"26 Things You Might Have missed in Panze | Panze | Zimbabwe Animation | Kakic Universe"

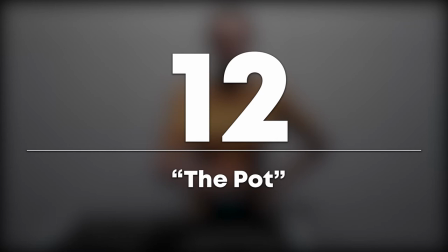number 12 the pot the pot that the mother throws is in fact the
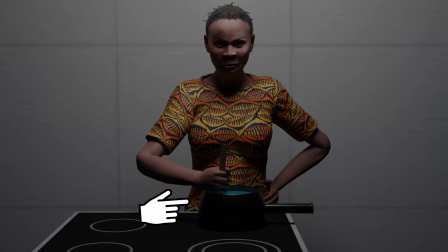same one she had been cooking with which was still hot and it manages to burn the
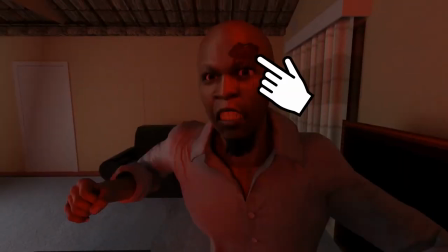father's forehead skin off and he starts bleeding number 13 the
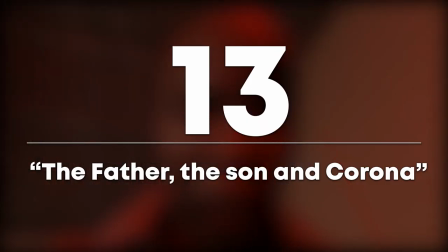father the son and corona the camera cuts with a flashing transition from
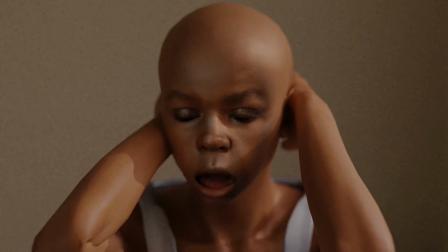the father to the son father to the son then son father corona this
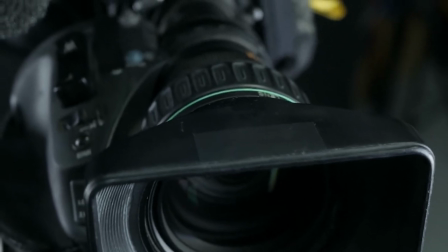wasn't just a transition sequence The cuts were intentionally done this way to show that to the son,
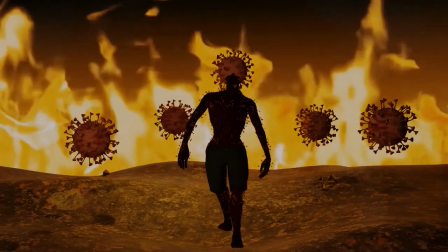the father is his corona, who is bringing pain and despair to his life.
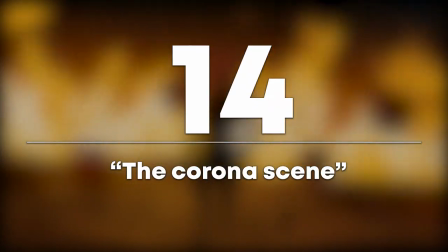Number 14, the corona scene.
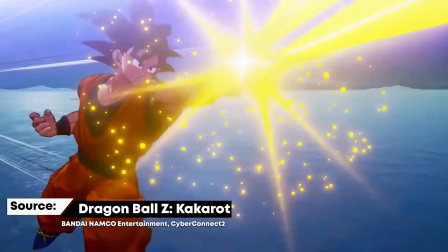This scene pays homage to one of the director's favorite anime, Dragon Ball Z, and is a replica from the opening sequence of the game,
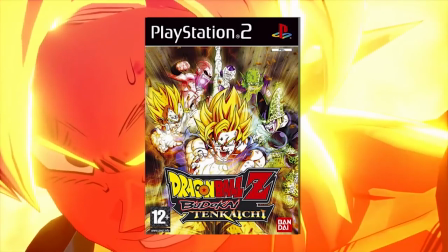Dragon Ball Z Budokai Tenkaichi, where a character by the name of Freeza emerges from the fire.
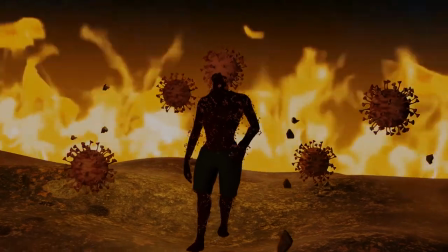So, what's the deal?
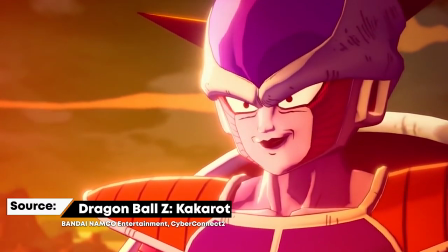In the story, Frieza is an evil emperor who has conquered the world, and the heroes of the show have to defeat him.
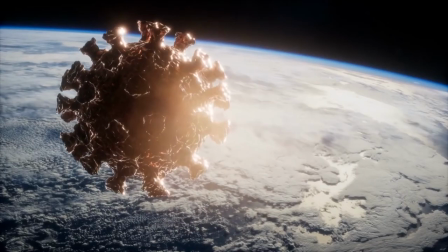At that time, Frieza had never been defeated, just like now, until a cure is found, it seems that the whole world is under Corona's rule.
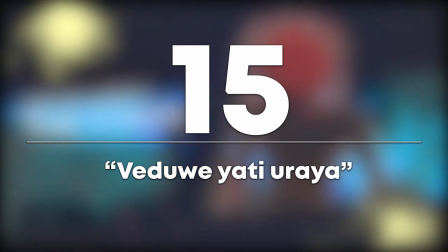Number 15, Vedue Yaturaya. If you notice, two blood drops drip on the screen as he says Vedue Yaturaya,
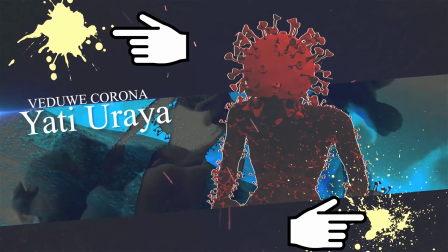but it may not have been obvious as the drops were not red. number 16
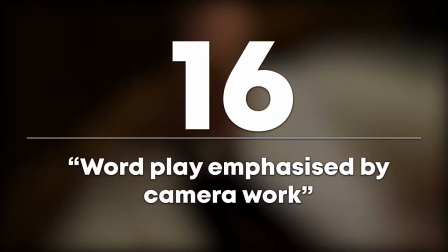wordplay emphasized by camerawork hei hei says
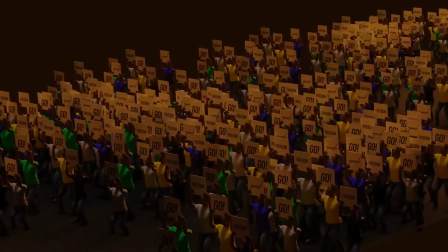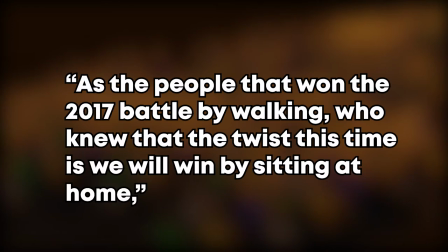translating to as the people that won the 2017 battle by walking who knew that the twist this time would be we would win it by staying at home or rather sitting at home this is emphasized by The first showing the crowd walking,
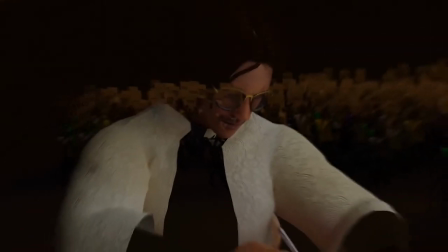irikufamba, and then the camera does a twist transition to he he is sitting while writing, aka gara pamba.
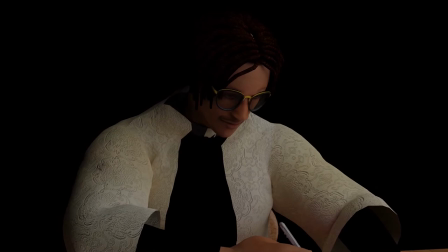Hence, the twist this time is we'll win it by staying at home. We'll win it by staying seated at home. Number 17, more wordplay, kukwesha mazino.
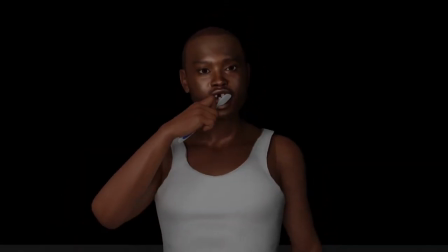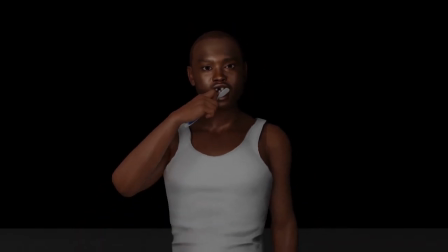Hehe talks about how people will end up with nothing to eat while trying to stay at home and contain the spread of the virus.
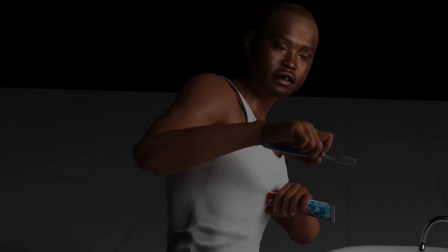A situation where if people go out, they risk dying from Corona, but if they stay indoors, they risk dying from hunger as well.
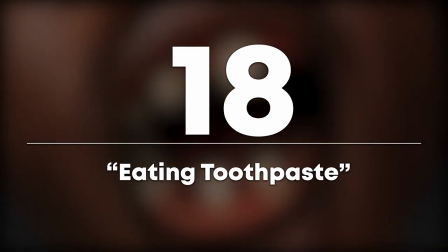Number 18, eating toothpaste. Connected to the last point,
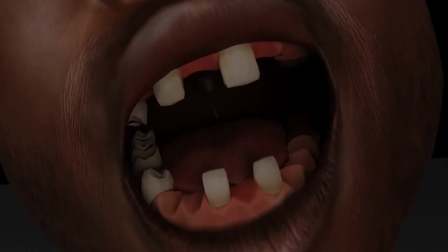the man is eating the toothpaste because he has nothing left to eat. so he might as well eat whatever he can number 19
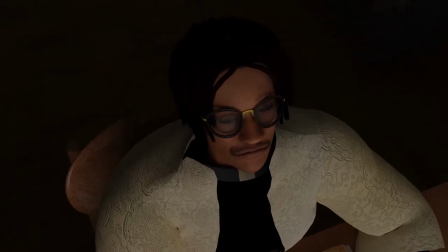now most of you got the word play here by saying
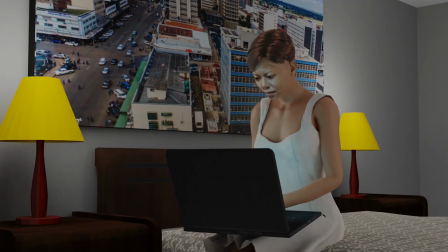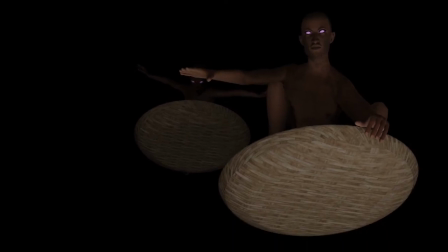he is not only referring to the witches in the next scene but he is also saying
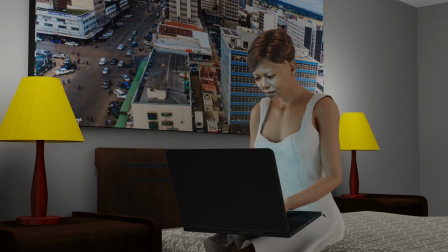not everyone can afford to work online or run a digital business
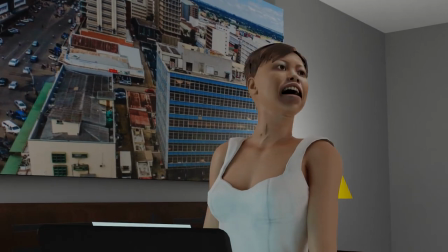working online can be referred to in shona as kushanda mumepo
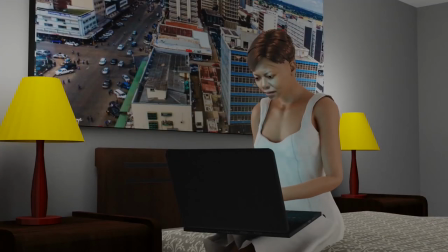this is shown as we see the lady working on a laptop just before the
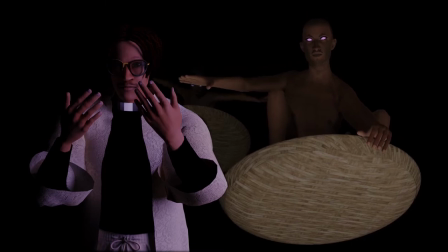witches come in so he's saying not everyone can work online during lockdown
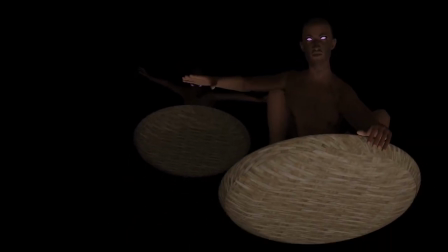and not everyone is a witch of which witches are not restricted by physical lockdowns
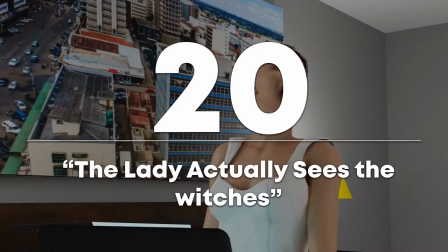to do their evil bidding number 20 the lady actually
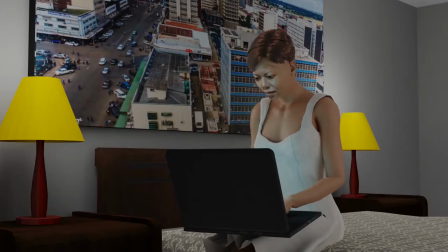sees the witches the lady is working so late at night that she's up around the time where witches are rumored to move. That is why she looks up as she hears the laughter of the witches before they come on screen.
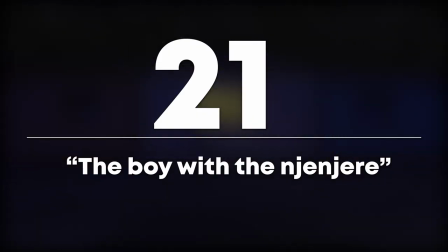Number 21, the boy with the njenjere.